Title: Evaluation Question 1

Jump cuts have been used in the film also to show a range of shots which are all relevant to the story.
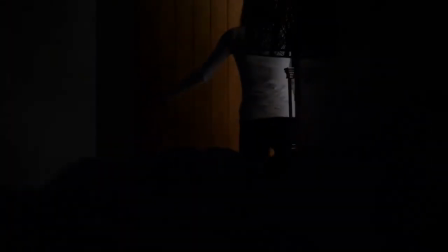4:13 For example, shots following the girl and then jump into an exterior shot of the house.
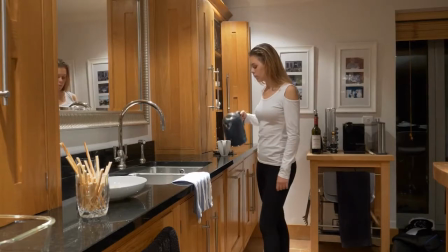4:18 This emphasised the idea of her being isolated and on her own. Mise-en-scène. The mise-en-scène is an important element involved in films, as it immediately portrays the type of genre through the use of costumes, props, lighting and the setting.
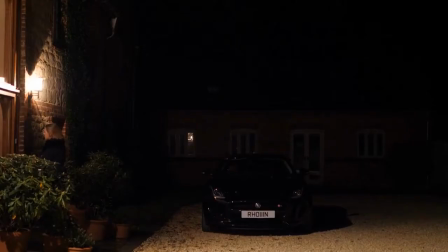4:32 The setting I've used for my short film is a large house, which is a very common location involved in horrors.
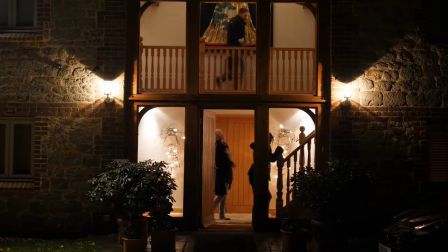4:37 Not only is it a popular location, but everyone is familiar with a house,
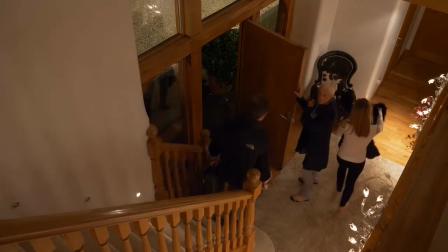4:42 which results in the audience feeling as though the horrible events occurring in these horrors could possibly happen to them, therefore increasing the scare factor.
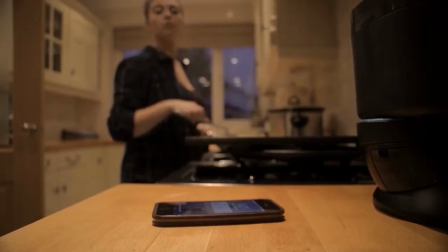4:49 For example, I Heard It Too and No Face are both set in houses, which makes the audience feel discomfort,
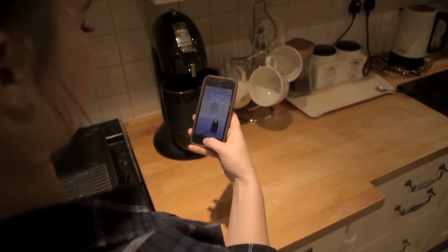4:55 as home is seen as the safest place to be, but horrors go against this idea. The lighting used was dimmed and subtle in the house due to it being dark outside.
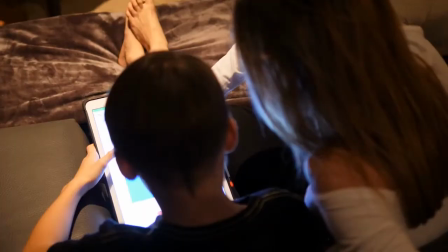5:05 We wanted there to be light in the house so that the audience will not be able to clearly see out of the windows.
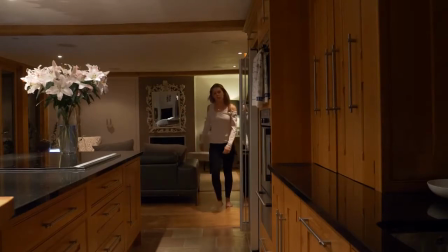5:10 This then causes discomfort amongst the audience due to the sense of the unknown and the use of reflections.
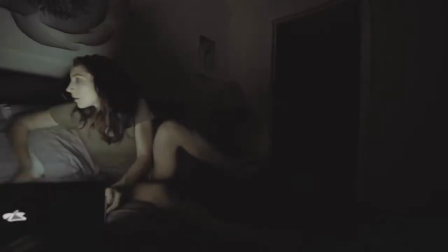5:15 From focusing on all of the short horror films, a very large majority of them have dark and dingy lighting.
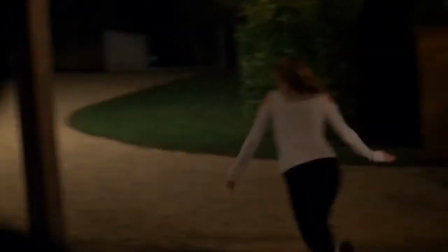5:23 An antagonist that I found looked very familiar to mine was in a short film I encountered on YouTube called No Face. The two costumes were extremely similar in the use of black tracksuit with a hood up and a white mask.
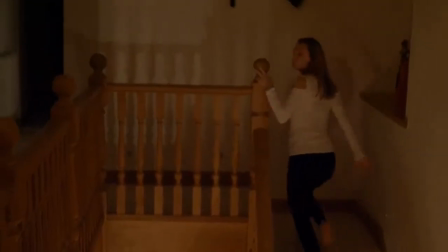5:35 I feel this is a more modern approach to creating horror and targets a young audience, as this is stereotypically what some dangerous people wear.
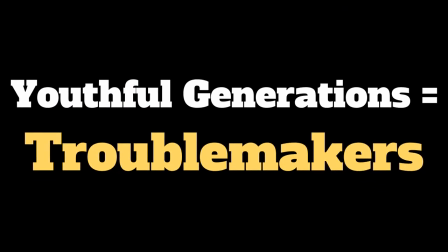5:45 It can also connote the idea of youthful generations being troublemakers.
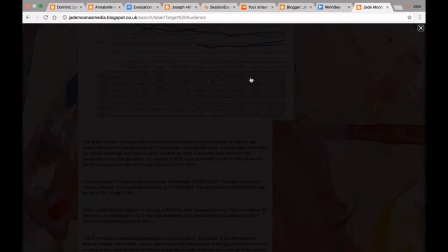5:50 This is beneficial due to research showing that teenagers and young adults watch horror films the most.
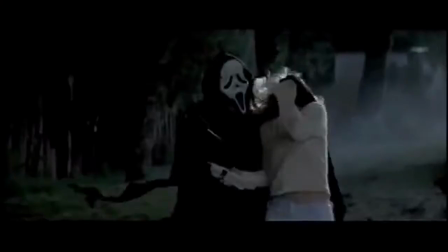5:56 I was mainly influenced to use a white mask and black clothing from the famous horror film Scream, which was a huge success and went further, making 3 more.
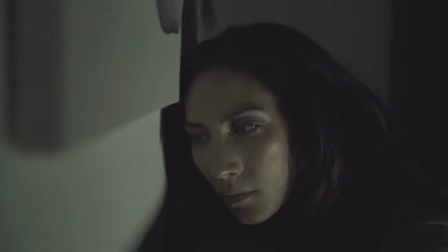6:04 The props used in the horror, which I noticed, were a cup of tea, which is used in the short horror film Under the Stairs.
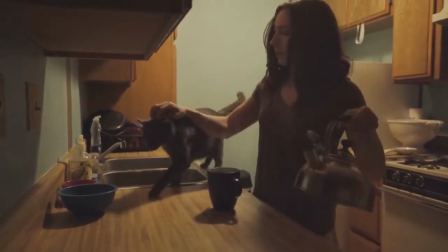6:12 This is well known in the making of horrors, as this portrays the stereotype of young female protagonists being naive to danger.
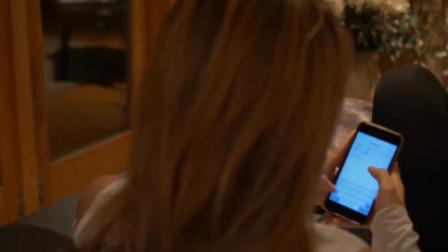6:18 We also made use of a mobile phone which emphasises how naive and unaware the protagonist is, as she is texting whilst being stalked.
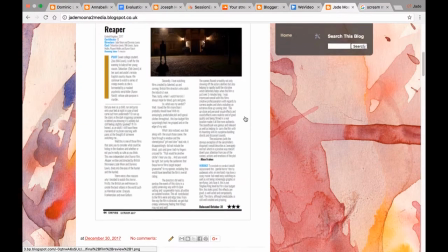6:29 For my A2 coursework, we also had to create a poster advertising our short film. My poster mainly consisted of black, white, red and blue.
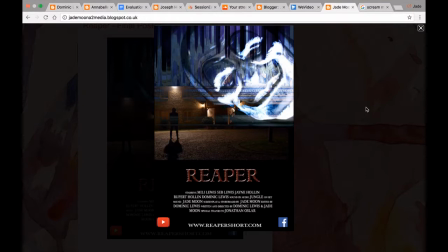6:37 These are typical colours found in most horror posters due to what they connote,
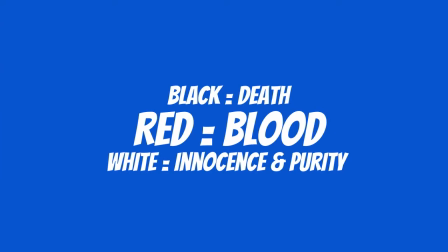6:41 such as black representing death, red relating to blood and white showing innocence and purity, which would be the protagonist.
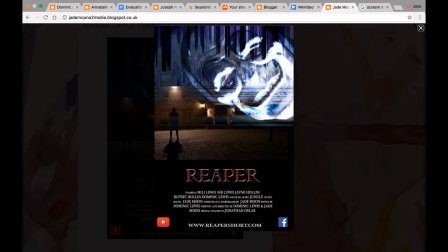6:48 The blue is used to create the look of a glitch, which I thought was a good idea due to how Grimm appears and disappears throughout. The part that is most eye-catching on my poster is the face, as it's brightly coloured. This shows audiences to become aware instantly that this is a horror film.
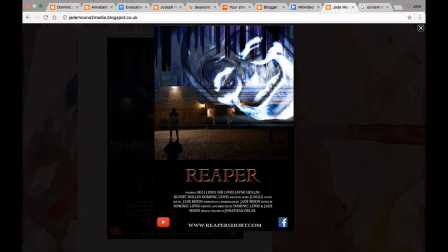7:02 In other short horror film posters, the face is displayed on the poster, also such as the short horror film Smiley Man. Another eye-catching aspect on my poster is the black figure, which I found used for the short horror film Moonlight Man.
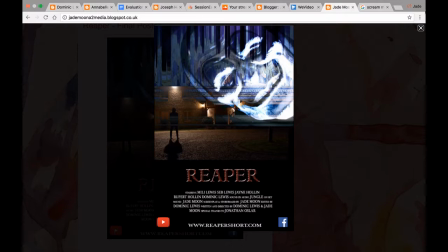7:19 This is a good feature to use as it displays the unknown and mystery. The title is central to allow it to be one of the first elements of the poster seen by the audience. The font and colour I have used portray death and discomfort relating to the antagonist Grimm.
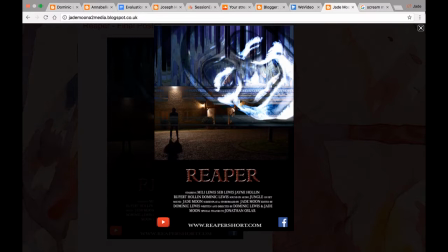7:37 The credits I have used are placed beneath the title. I was influenced by many other short film posters, including horror ones such as 11, 12, 13 and Apartment 41.
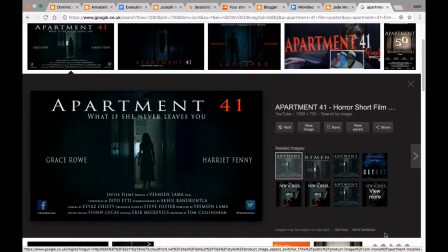7:50 This enables the main title to still catch the audience's eye first instead of the credits.
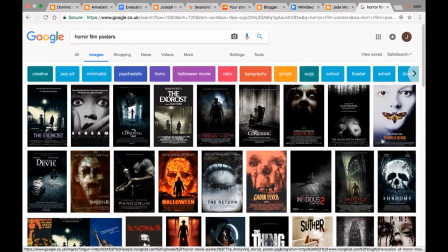7:55 In research, I have also noticed that all credits all over the world are small to prevent standing out too much.
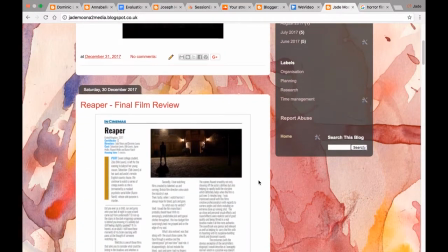8:01 For my film review, and after looking at many published review magazines,
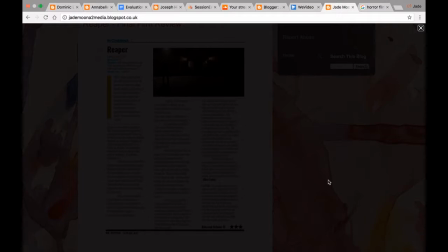8:06 especially at the layout and audience, I decided to use a magazine called Empire as a template for my own.
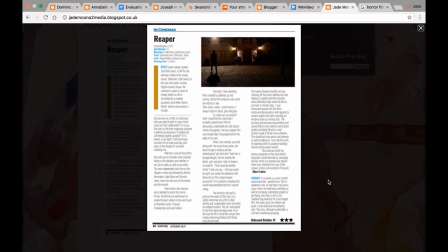8:10 This is a magazine which targets younger generations and is quite informal.